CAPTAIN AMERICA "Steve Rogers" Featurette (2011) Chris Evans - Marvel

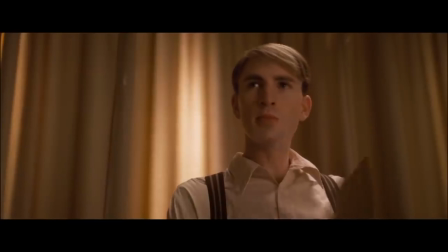[0:05]
I think you can say about Steve Rogers' character, he's a hero before he takes the super soldier serum. He's got courage, he's got values, he's got all the things that you want in a superhero.
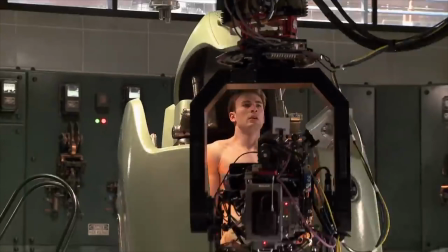[0:15]
He just doesn't have the size and the strength. And once given that, it makes for an awesome, awesome superhero.
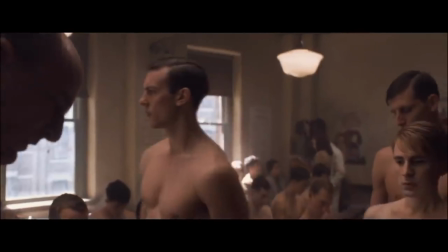[0:21]
We knew that the movie wouldn't work if you didn't buy Skinny Steve at the top. We're going to spend the whole first act with a scrawny version of Steve Rogers before he gets chosen for the program and undergoes the procedure that turns him into Captain America. And if that looked fake, if that didn't feel right, you would lose it entirely. It's not about the transformation, and we thought very long and hard about how do you do the transformation in a way that hasn't been seen before.
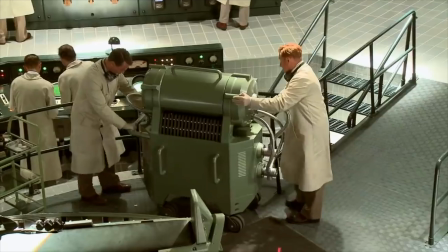[0:43]
And you think about needles and pads and steam and smoke and water and liquids and all this kind of like, how do you do it? And every time you'd think about all the movies that have done it before.
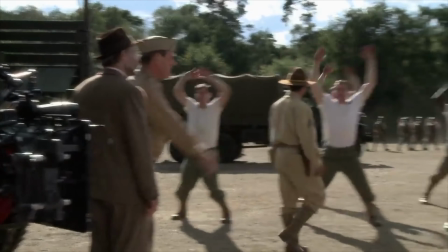[0:53]
And so rather than it being about the transformation, what we decided it was going to be more about establishing the character beforehand.
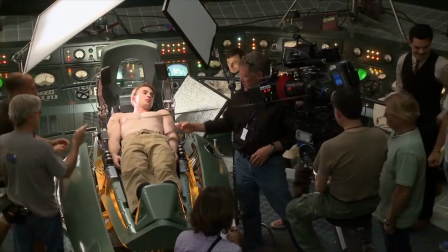[0:59] Get back!
And then the transformation isn't the big deal. It's a pretty big scene, but it's sort of behind closed doors.
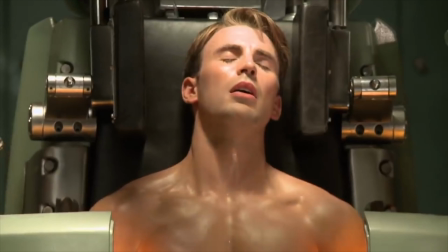[1:06]
It's really about the man that goes into the pod and then the man that comes out of the pod, and that's what the beat is in the movie, as opposed to it being, and now we see his muscles bulge and,
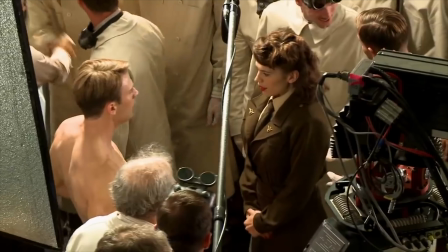[1:15]
expand and everything else. Knowing what we wanted Chris to look like when he came out of the pod, fully transformed, we knew that he had to start working out right away.
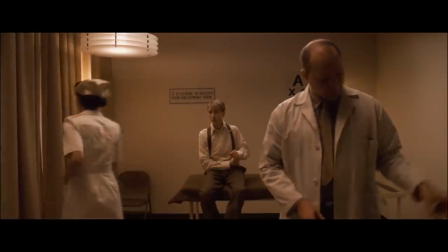[1:21]
And he spent probably 3 months getting into that shape. We also knew that for the entire first act of the film, he had to look like he weighed 100 pounds and was 5'7".
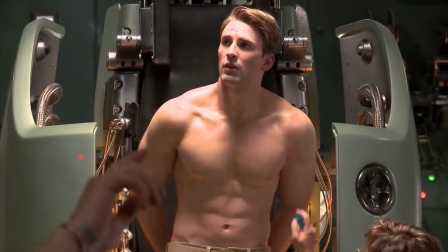[1:30]
Obviously, once he started working out, there's no going back.
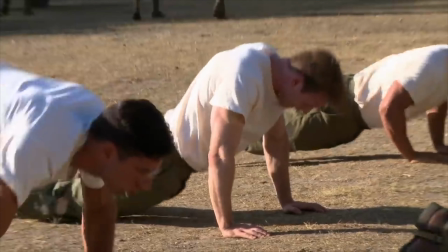Steve Rogers is supposed to be 98 pounds. He's very tiny.
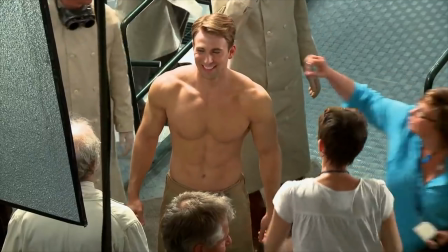[1:41]
And then when he turns into Captain America, Chris Evans looks pretty remarkable with how he worked out and where he took his body to. So that's a tough one that we've had to do a lot of reference shooting. There's always a balance of trying to see, okay, what will work and what won't. We sat down at the very beginning and we said, well, it's not really a visual effects movie, is it? Nah, it's just a movie.
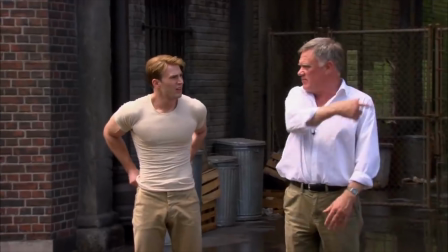[2:01]
It's a movie. It's a buddy pick, and it's a superhero, but he doesn't really have that many superpowers. He jumps a bit and he's stronger, but it's not really many visual effects. And then you turn around and we're probably going to be, I don't know, 12, 13, 1,400 shots, taking the original photography of Chris Evans, thinning him down, and just by frame, painstakingly reshaping his entire body for the first third of the movie. We discussed all sorts of things. Are they different actors? No. Well, do you do a Tom Hanks Castaway thing? Well, our schedule wouldn't allow time for Chris to get that skinny and bulk back up again.
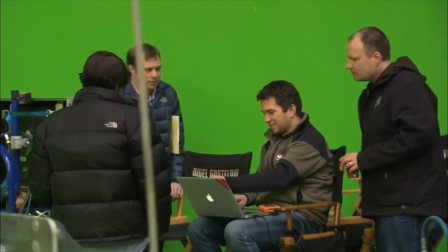[2:29]
So we started looking at a number of effects processes to get it done. All CG came up. We just didn't feel it was there. It wasn't right, and there was enough of that creepy factor that you would never be able to fall in love with it.
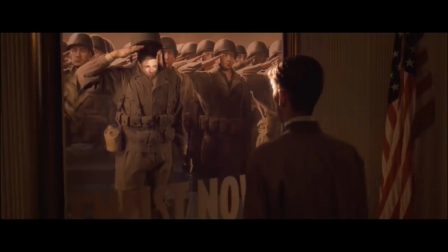[2:40]
And the goal was to make the audience fall in love with the character before he gets any muscles, before he puts on the costume, before he holds the shield.
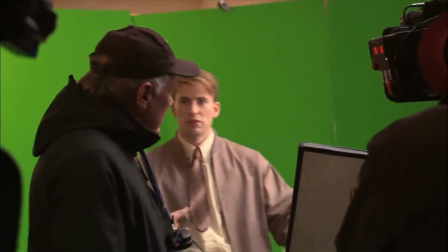[2:47]
And in early meetings we had with Chris Evans, it was very important to him and it was important to us that it be him,
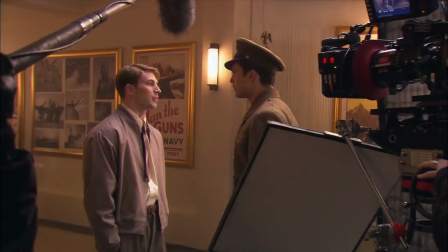[2:53]
that it be his performance, that entire section of the film. I think if you get to know who Steve Rogers is before he becomes Captain America, that's what will make for a good character, that's what will make a good movie.
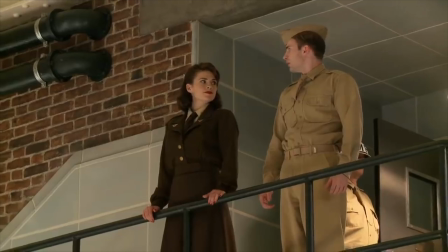[3:02]
We wanted Chris Evans and Stanley Tucci together. We wanted Chris and Hayley together. We needed Chris and Tommy Lee Jones together, and that's why the performance works.
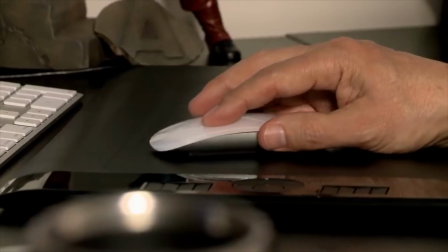[3:12]
So we're taking Chris's performance and we're actually shrinking him down and scaling him down and thinning him up.
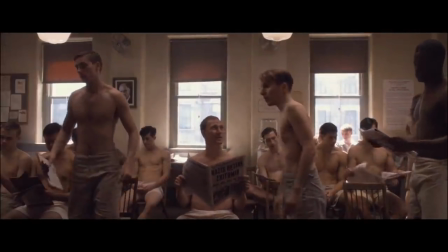[3:18]
And we're doing it using a variety of techniques, but that's one of our sort of more challenging aspects of what we're doing, and something that really hasn't been done to this level before.
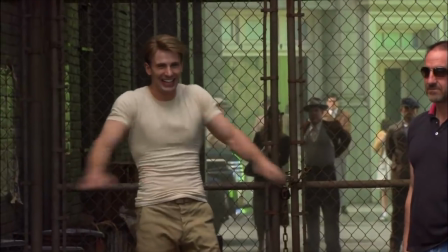[3:26]
He's a big guy, he's broad, and he's got a classic V shape,
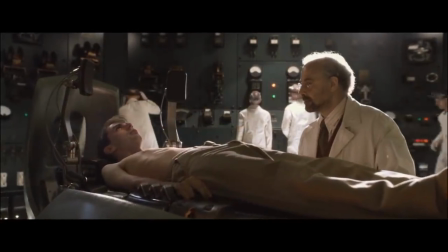[3:29]
and what we're trying to turn him into is the 98-pound weakling and make him shorter and thin out his face and remove the muscles from his neck and his shoulders.
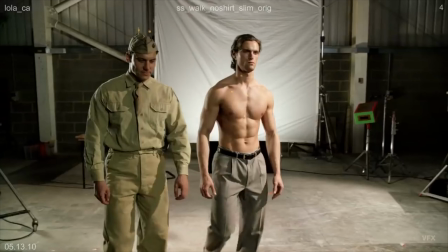[3:37]
We did a few proof of concept tests, and I remember showing a section of the film,
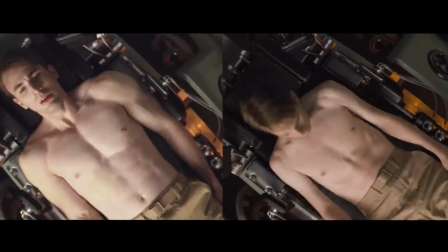[3:41]
early rough cut footage of the rebirth scene, where there were a few shots of Chris skinny, gets onto a table,
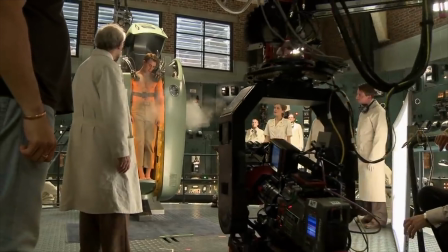[3:48]
goes into the pod opens up, reveals the muscles, and the people I was showing to, how did you add those muscles? That was amazing. What's that effect? How'd you add those muscles? And I went, that's not the effect. The effect is the skinny version.
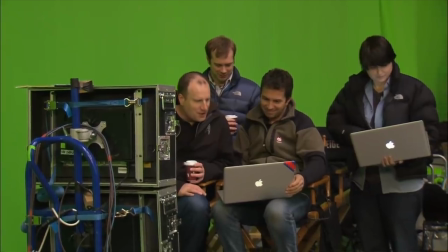[3:58]
They go, really? That is kind of when we all looked at each other and went, it's gonna work. It changes the performance. When we're first looking at dailies and we're first looking at our rough cut, there's very few completed shots.
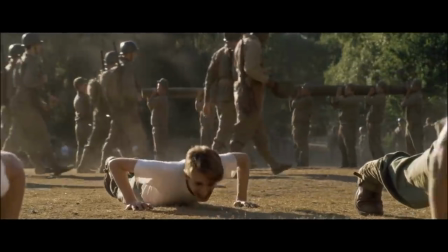[4:08]
And you see Chris, muscular Chris, doing these scenes with people and everyone's referring to him, you don't give up, you're skinny.